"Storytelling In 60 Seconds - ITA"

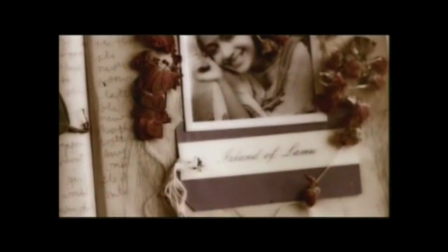1:37 bellissimo e toccante questo film è in realtà uno spot commerciale realizzato da michael houseman per la replay jeans nel 1995
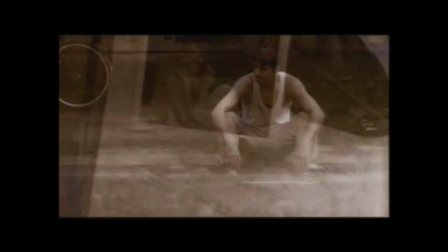1:45 questa versione è tratta da un cortometraggio di circa 12 minuti ed è di gran lunga più emozionante ed efficace.
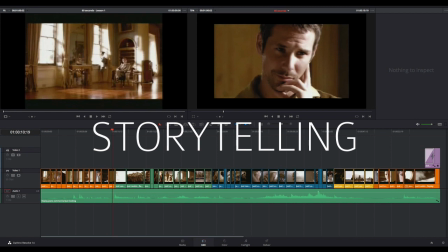1:55 Per capire meglio lo storytelling proviamo ad osservare la timeline del film. Ho diviso le singole inquadrature e colorato diversamente i cinque momenti di sviluppo della storia.
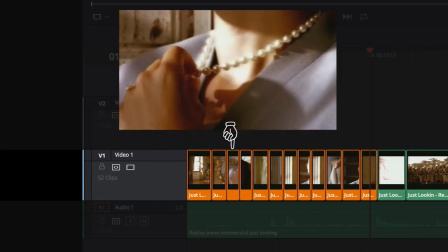2:07 Il primo momento è un'introduzione del protagonista e delle persone che lo stanno aspettando.
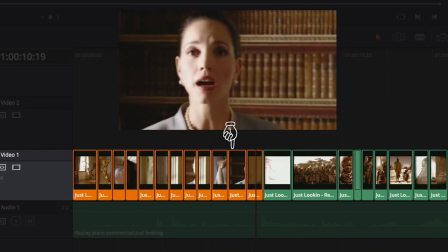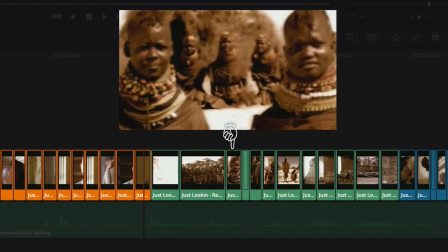2:20 Una seconda parte dove iniziamo a vedere i ricordi di un viaggio profondo e straordinario.
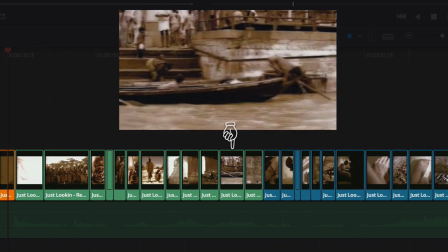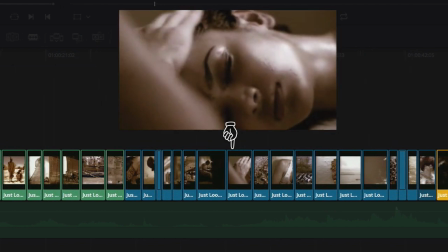2:36 Poi una terza parte introdotta da una domanda che ci porta dentro un ricordo doloroso e struggente
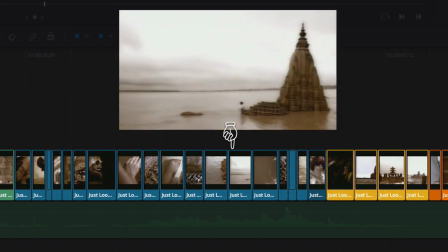2:43 a cui poi seguirà un quarto momento che è una rinascita attraverso la spiritualità.
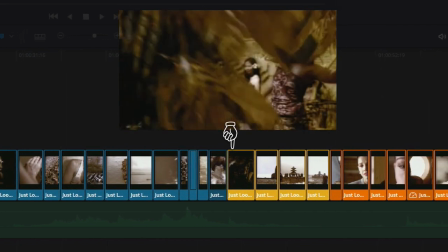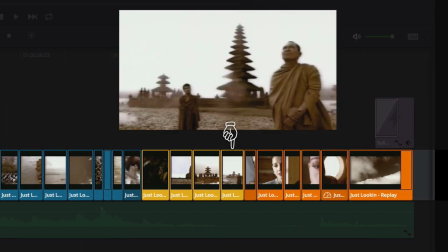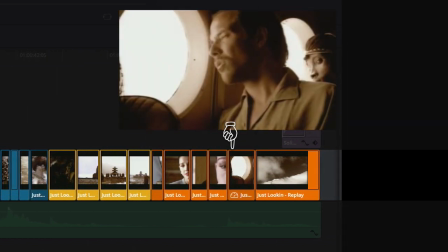2:59 in questa sequenza finale lo vediamo ripartire consapevole ormai di non potersi più fermare
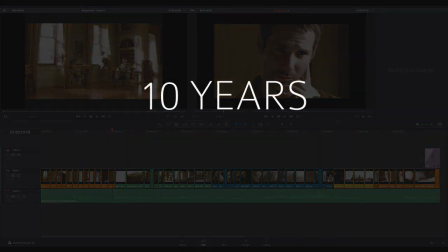3:07 l'emozionante storia di dieci anni di vita di un uomo che ha girato il mondo e vissuto un dolore incolmabile
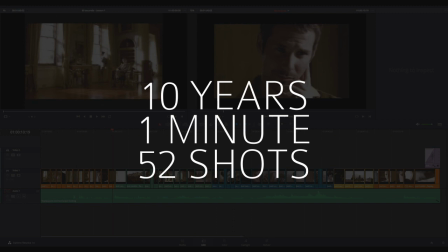3:14 e che si è salvato soltanto grazie all'incontro con un monaco tutto questo in un minuto e con ben
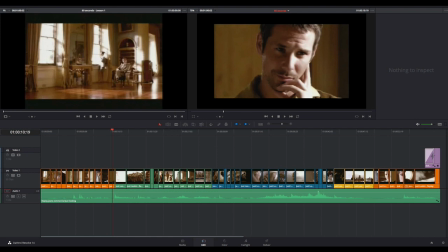3:21 52 inquadrature ma torniamo un attimo alla struttura del racconto Se analizziamo il plot, possiamo vedere che è diviso in tre parti. Il setup, che comprende l'introduzione e i suoi ricordi di viaggio,
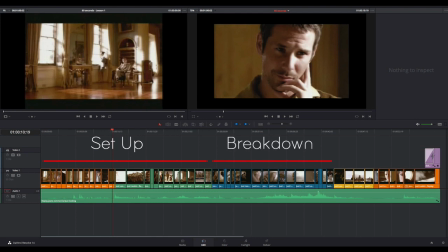3:36 un violentissimo breakdown nella parte centrale del film e la resolution nella terza e ultima parte. E proprio come in una struttura a tre atti, possiamo riconoscere due plot point, due punti di svolta.
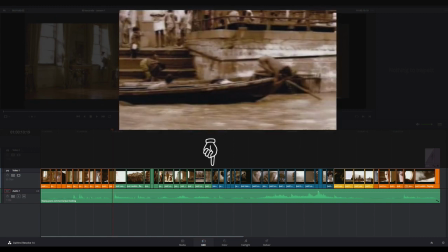3:49 Uno all'inizio del breakdown, quando sentiamo la domanda della donna.
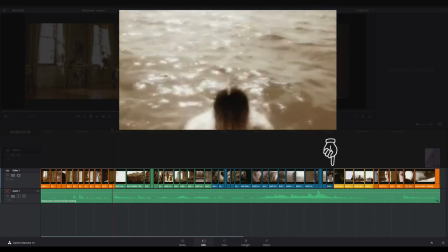3:58 e uno all'inizio della resolution quando si aprono le foglie.
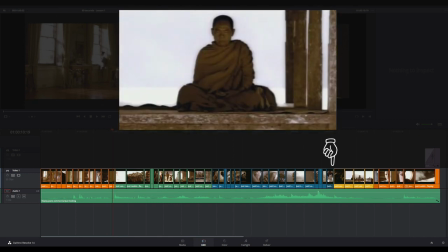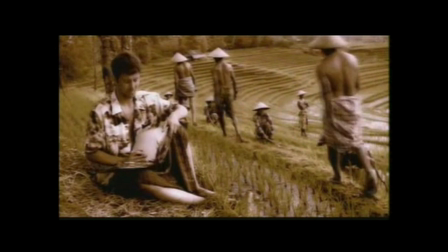4:06 È incredibile come l'editor che ha creato la versione da un minuto sia riuscito a lasciare intatta la struttura del racconto e a mantenere fluida la visione.
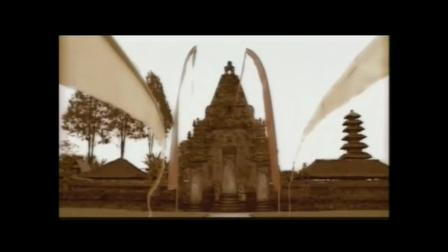4:16 Su questo film ci sarebbe molto da analizzare ma mi voglio limitare ad un paio di appunti di regia che mi sembrano molto interessanti.
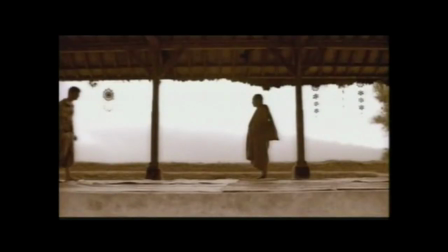4:24 Per prima cosa, su 52 inquadrature soltanto 3 hanno un movimento di camera,
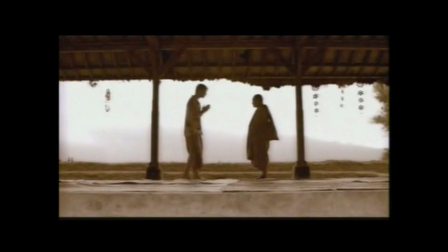4:30 Tutte le altre sono inquadrature fisse, magistralmente composte.
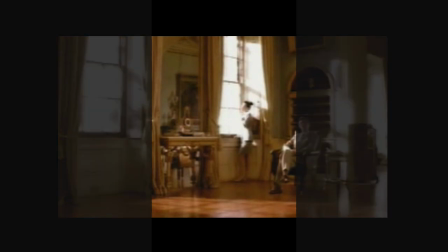4:34 Proviamo ad osservare il film mettendo una mascheratura verticale nel terzo centrale.
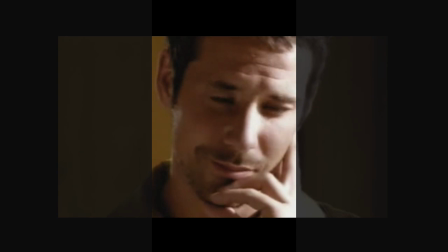4:44 Come si può vedere, lo sguardo resta quasi sempre concentrato nella parte centrale del fotogramma.
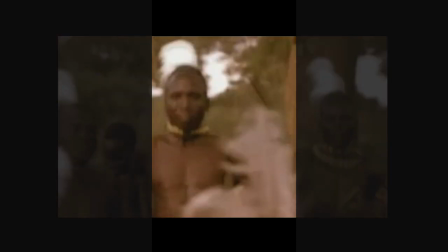4:51 Le inquadrature con bilanciamento diverso sono anche quelle di durata maggiore.
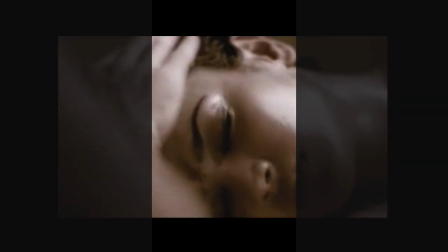4:56 Questo permette a chi guarda di non distrarsi e rimanere quasi ipnotizzato dallo scorrere delle immagini.
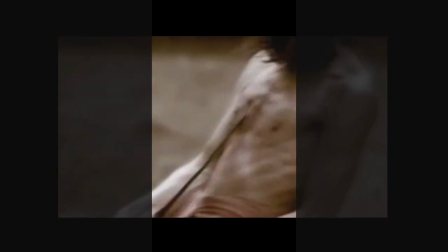5:04 Può sembrare strano ma costringere lo spettatore a muovere molto gli occhi durante la visione di una sequenza di eventi
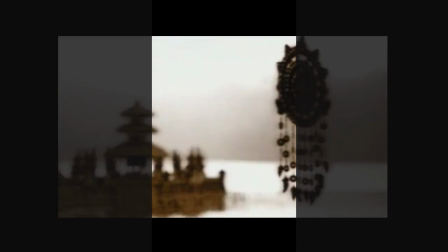5:10 così veloce potrebbe significare correre il rischio di mandarlo in confusione e perdere il senso della storia.
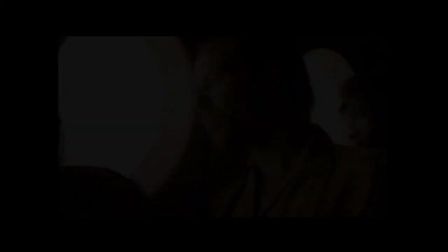5:18 Adesso diamo un'occhiata alla composizione e all'equilibrio di alcuni dei fotogrammi del film.
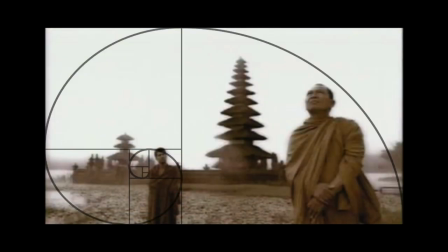5:27 Impressionante, è proprio il caso di dire che ogni fotogramma è un quadro.
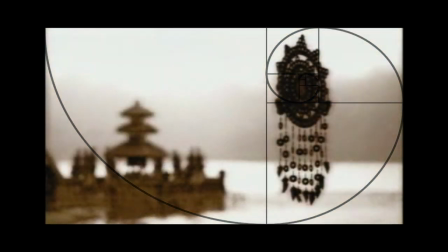5:32 Tutto questo contribuisce alla messa in scena di un vero e proprio poema visivo che incanta ed emoziona allo stesso tempo.
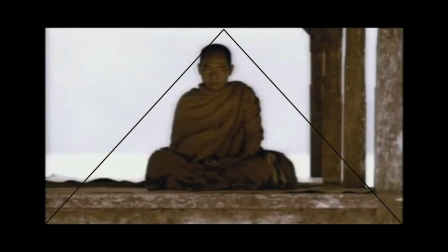5:40 Vorrei chiedervi di focalizzare l'attenzione in una piccola parte del film che adesso vedremo rallentata per darvi modo di analizzarla meglio.
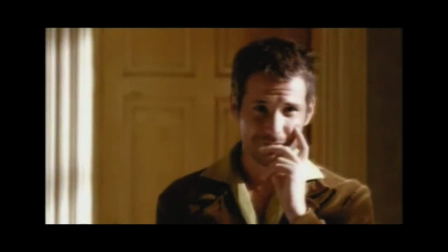5:48 Questa sequenza vede alternarsi Darrell e la ragazza. Darrell sposta gli occhi e vede le mani con gli anelli.
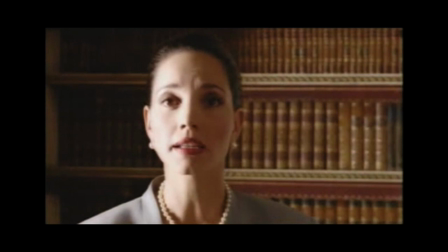5:56 Poi si torna su di lei in un'inquadratura isolata che gli dice di averlo aspettato.
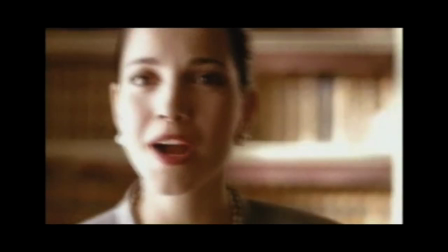6:01 Il sorriso di Darrell chiude la scena. Questi pochi dettagli ci parlano di un'altra storia precedente a quella del film, in sei secondi.
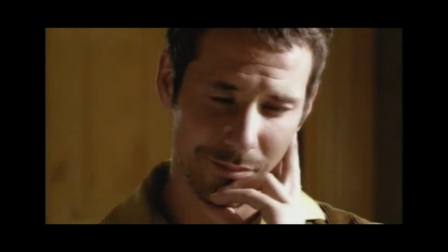6:10 Tutto questo viene percepito in maniera subliminale all'inizio ma nell'ultima parte il close up sulla lacrima che scende sul volto
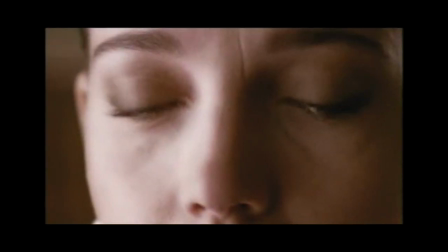6:17 di lei completa il puzzle e ci fornisce tutti gli elementi per comprendere anche questo livello di racconto.
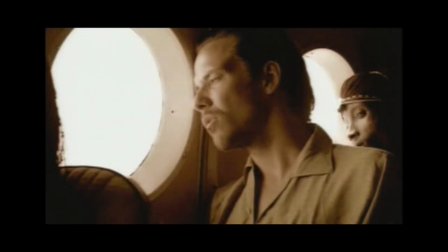6:23 Ma non è finita, se guardiamo l'ultima inquadratura con attenzione ci accorgeremo che non è quello che appare. Per prima cosa Haussmann ha messo in secondo piano un ragazzo africano per indurci a pensare che stia tornando in quei luoghi ma osserviamo meglio.
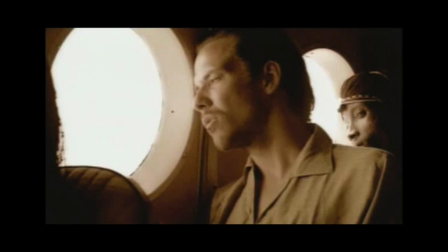6:40 Non sembra affatto l'interno di un aereo, il sedile davanti a lui non è quello di un aereo, gli oblò sono troppo grandi. Non mi ero accorto di questo piccolo inganno se non dopo diversi anni. Il cinema è un'arte meravigliosa.
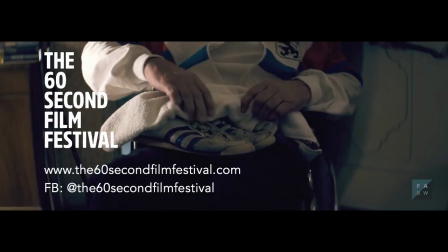6:55 Ci sarebbe ancora moltissimo da analizzare ma questo video ha lo scopo di smentire un luogo comune,
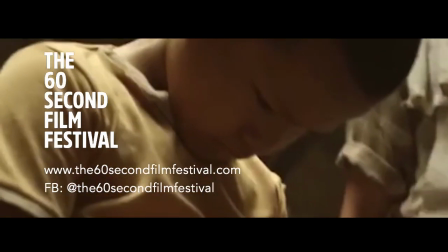7:01 quello per cui in un minuto non si possa raccontare una storia straordinaria.